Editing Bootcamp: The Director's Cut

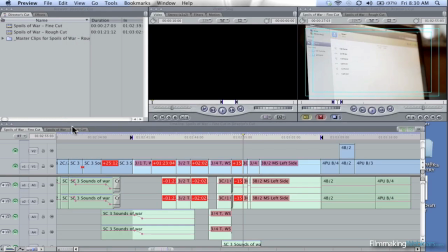4:18 So let's take a look at some of the items that we have in our rough cut that may not support our thesis.
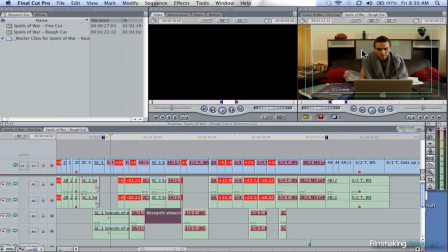4:24 Okay, so Tim's got a towel on. Does that support our thesis? Not really.
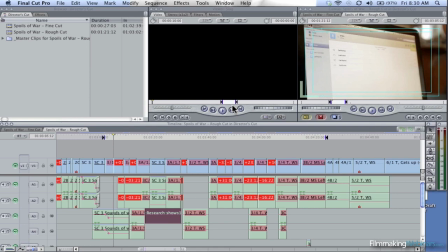4:29 Tim calls his brother. Does that? Yes. So that should stay. Tim brushes his teeth.
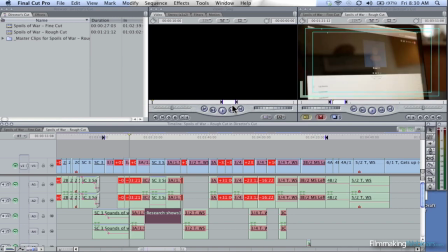4:36 No, that doesn't support our thesis. Okay, Tim puts on his shirt.
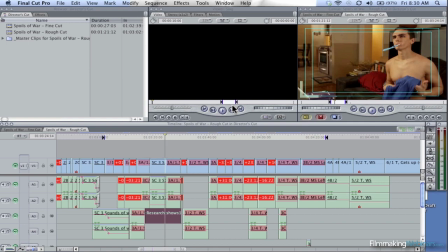4:41 Doesn't support our thesis. Puts on his shirt again. Again, doesn't support our thesis. Now he really puts on his shirt. Before he was like prepping it, now he's really putting it on. So now that I'm going through it, Tim walks away and goes to get a different shirt.
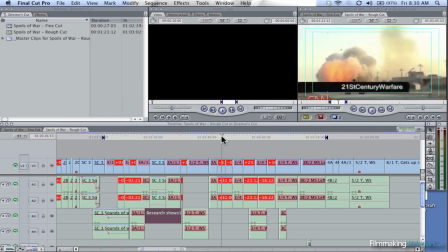4:58 That like, it really, really, really doesn't support our thesis. So you can see now the mindset of what I'm going through when I'm chopping this down.